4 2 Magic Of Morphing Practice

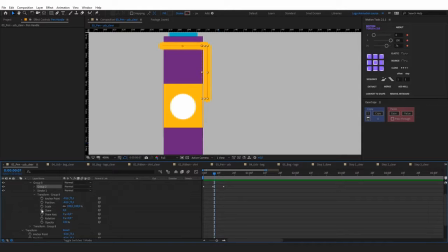So we get a circular movement, and all we need to do is turn off opacity when the cap goes behind the pen, and turn it on at the moment it appears.
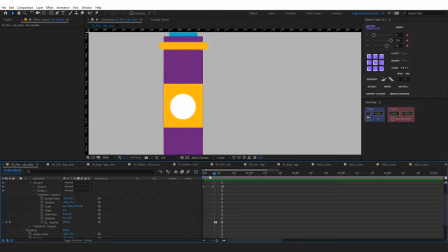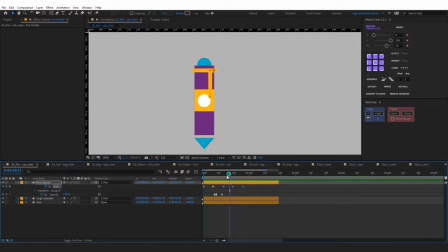We've got such an animation. Now you can copy path and opacity. The white circle is made by using set mate and the repeater modifier. That is, it is multiplied by the repeater.
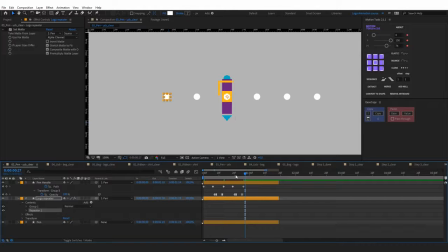Set mate acts as a mask, which means that the pen acts as a mask for the layer with circles. Enable set mate and animate the position of the layer.
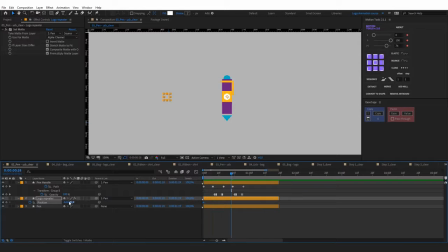We've got such a fake 3D rotation of the pen. Let's morph the pen into a flash drive.
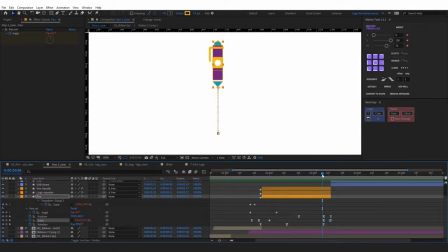So let's choose the moment of touch and then extend the pen a little. Go to this moment.
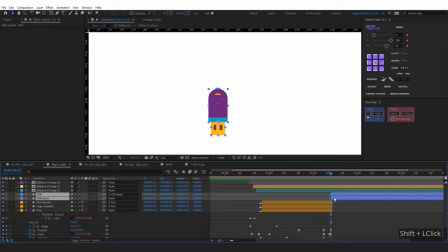Select the USB flash drive and decrease its opacity to see the layer with the pen.
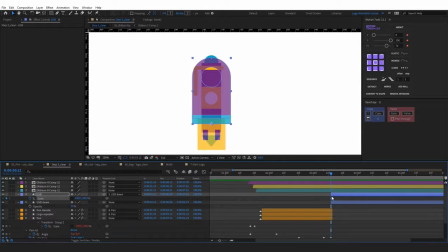Now let's set a keyframe on scale and adjust the scale of the flash drive under the pen like this. Next, lower the position a little and apply bounce to it.
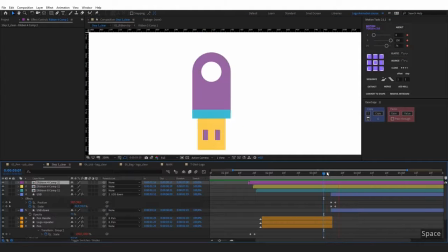I'll apply elastic to the scale and offset the position. This is the offset that gives such a rubber effect, which is fine by me. Next, let's also animate the scale of the lower part. Stretch it in width.
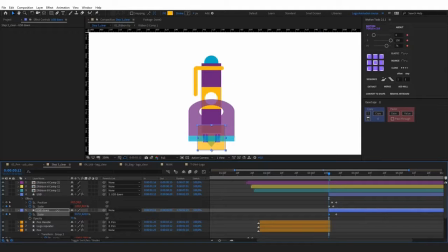And apply the elastic expression too. Set the opacity to 100 once again. This is the result we got.
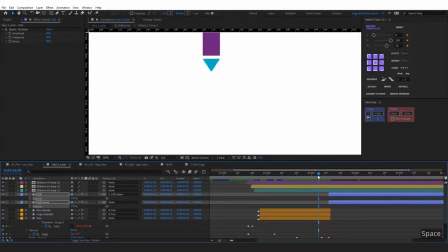Reduce the amplitude a little, because you can see the gaps there, when the upper part of the flash drive jumps up.
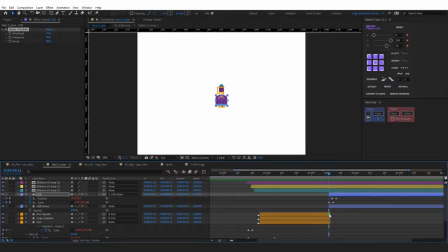Now everything is okay. Next, remove this extra frame of the pen. Let's see what we got. In order to get a better feel of touching the ground, I will shift the flash drive by one frame, and extend the pen so that there is one more frame when the pen touches the ground.
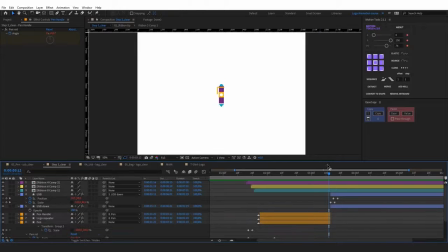Thus, we'll improve the movement. Okay, let's animate the path.
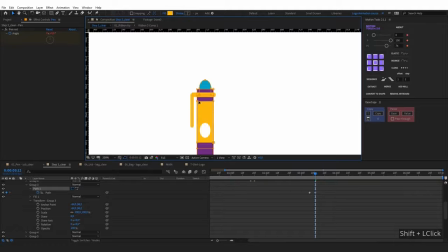Make small stretches and stretch the path at this point in time. Next, copy easing and paste it.
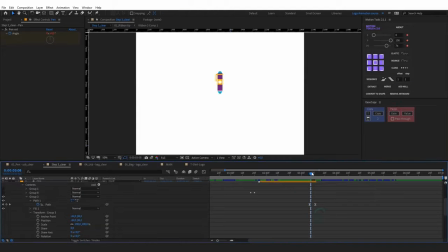Let's move the first keyframe. Now you can see an effect of a slight delay, as if the pen is stretched.
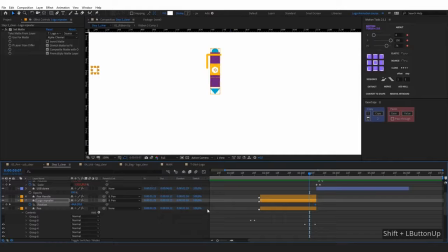Next, we will do the same with the circle. The circle will also go up. Copy the easing and paste it again.
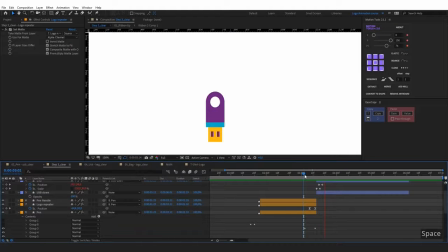Move the first keyframe to the left.